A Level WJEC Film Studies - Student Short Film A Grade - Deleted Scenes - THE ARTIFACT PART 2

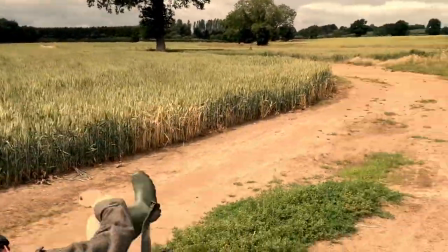4:07 You're all decked out in your balaclava gear, that's why. I do like the ending of this scene particularly.
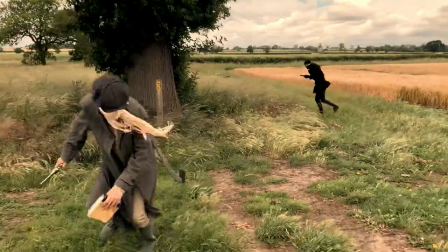4:13 We did do this shot again, just with a longer tracking shot of Sam Turner's feet.
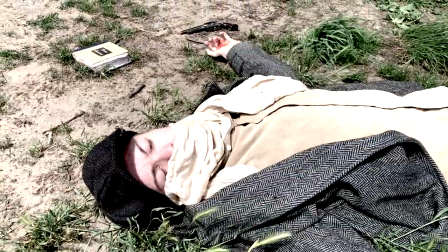4:19 It's just longer to build up the tension more before that knocking out. Unfortunately, Ben's feet didn't make in in this occasion, but I'm sure the viewers will understand in the final cut.
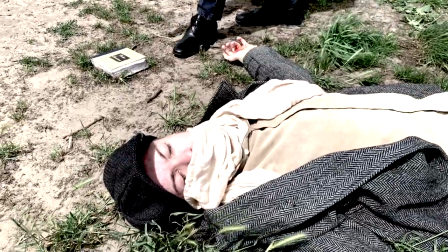4:28 I'm sad that that didn't make it in because I do love the suddenness of it and the way it suddenly cuts.
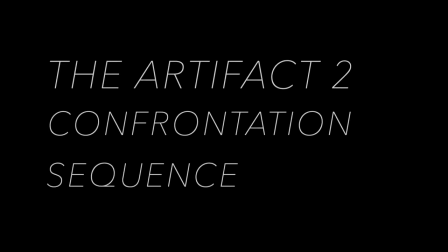4:33 Ollie kept making him put his ketchupy hand all over his shirt. Well, the things we do for the job, really. So the confrontation sequence begin with Thomas dragged by Will Nicholson and Mia.
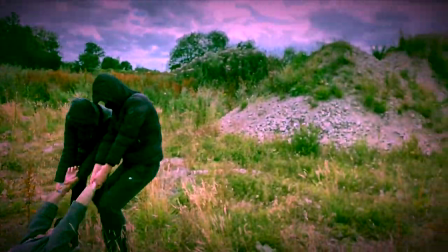4:47 In the final cut, he was dropped with a lot more violence. Here we see Finn emerge from the mounds. In the final cut, something very similar happens.
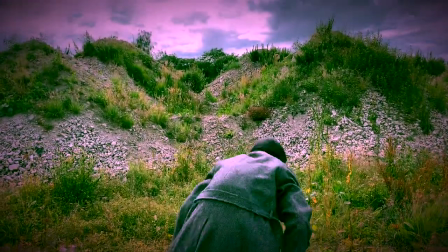4:53 It's just we have three gang members and Thomas stands up to meet him. But I really like the way he very sinisterly emerges.
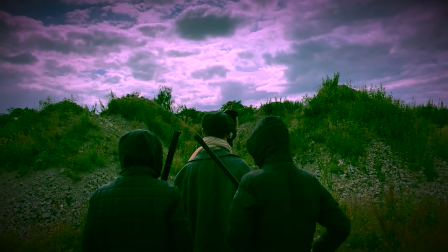5:00 I just think the seclusion of the setting really adds to the intentions behind such a complicated plan,
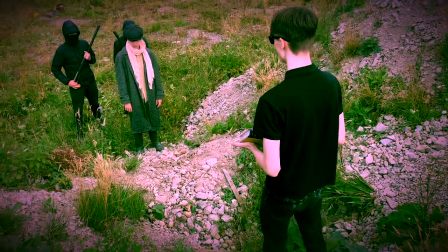5:08 which we will find out in The Artifact 2 when it is released, but it's a very interesting dynamic. So, I hope you've all enjoyed today's deleted scene exploration with Ben Mansi. Thank you for guest starring, Ben. No worries. I'd just say it was a great time working with you. It's been great, Ollie. I wish I could spend all day on a Zoom call with you. well it's been a pleasure working with you ben it's unfortunate that you couldn't make it into the final cut more thanks for deleting all my help on the artifacts um and i'm sure